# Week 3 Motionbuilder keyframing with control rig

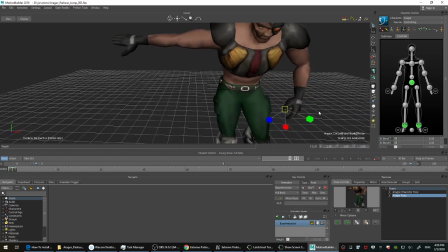2232s
You create a pose, and then if you don't want to redo that thing you did with the fingers, you can copy paste that pose on the other hand with what we call a mirror pose,
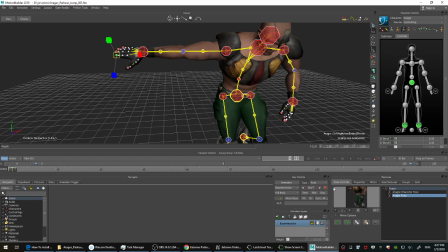2248s
mirrored pose. So you go in pose control. There's a bunch of options here. Don't worry about it for now. We'll maybe next week, I'm not sure. What you want to do is you want to turn on the mirror.
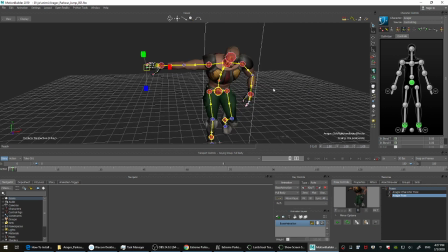2267s
Turn on M. You will see the plane of where is it gonna mirror to. So it's split down the middle, which is by default, that's what you want. So you turn on, go pose control, mirror.
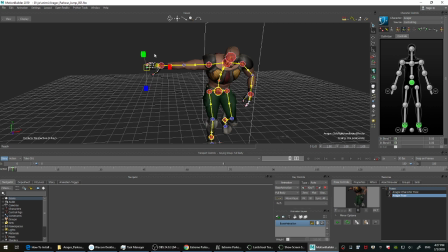2282s
You select the pose, you select the fingers on the left hand, on the right hand, I should say, and you paste. Okay, so right now we're in full body. It pastes the whole pose mirrored. We don't want that. So you click undo, you switch to body part.
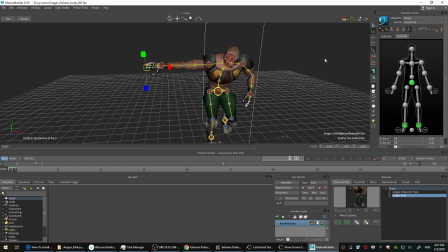2303s
The fingers are another limb, so they're separate from the hand and the elbows. The hand, the elbows, and the shoulders are one limb, but the fingers are separate. Okay? So look, there's a key here. There's a key here.
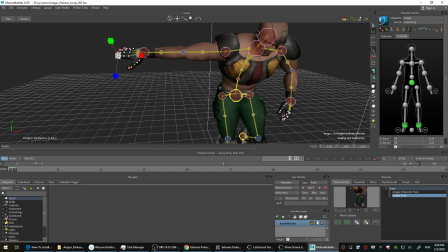2321s
Okay, there's a key on the fingers right now, just because we set a full body key previously. So that's why there's a key. But the way to paste a pose just on the finger, you have to be in body part.
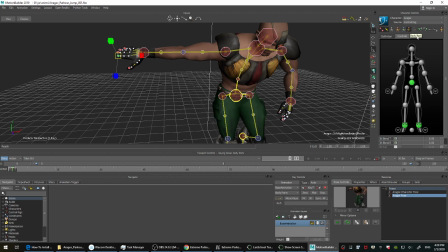2340s
Okay? Switch to body part, double click on the pose, and it pastes that pose we just created only on the finger but mirrored.
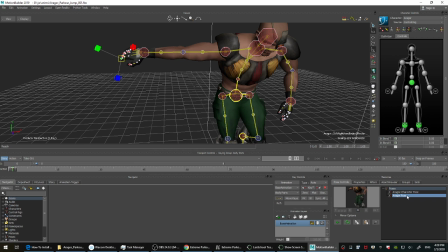2351s
Same thing with the legs. If you make a pose on the right leg or left leg, you can paste it mirrored on the other. So that's how you use pose control, just one of the features.
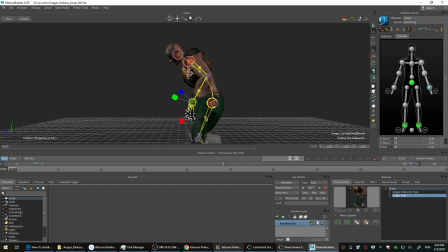2373s
So back to the video.
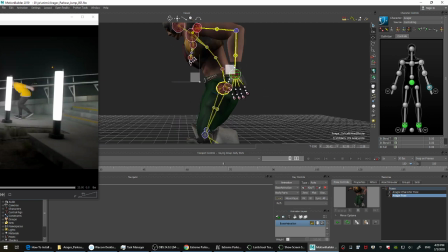2377s
So he's kind of anticipating to actually, finishing the run to anticipate. So we can do this kind of. It's hard to tell what he's doing before.
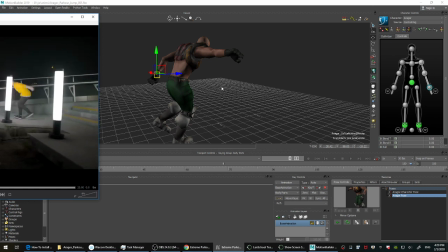2397s
Okay, so maybe, see, that's another good pose to mirror, because it's kind of in the same location as the left arm. So
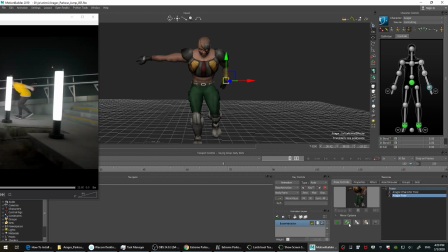2412s
press a key, and then I'm going to update this pose because I brought the arm down. Update. Select the other arm. Make sure mirror is on. Paste.
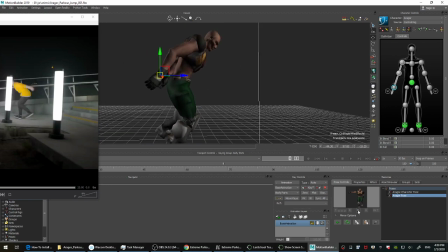2428s
Okay. So what that gives me, it gives me a really nice quick, instead of the T-pose arm, just gives me a nice really quick pose. Then I take that and I just offset it a little bit so it's not exactly symmetrical
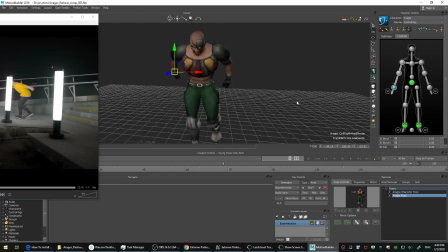2446s
as the left arm. Okay. Always think asymmetry when you're creating your poses. You don't if you're not, unless you're a robot, you move kind of symmetrical.
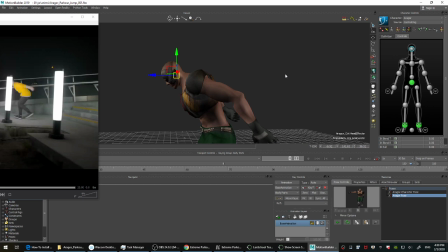2466s
But if your character is a human, always think asymmetrical poses on both sides. I'm just gonna maybe tweak the head a little bit just to make it a little bit more natural, like he's looking where he's going.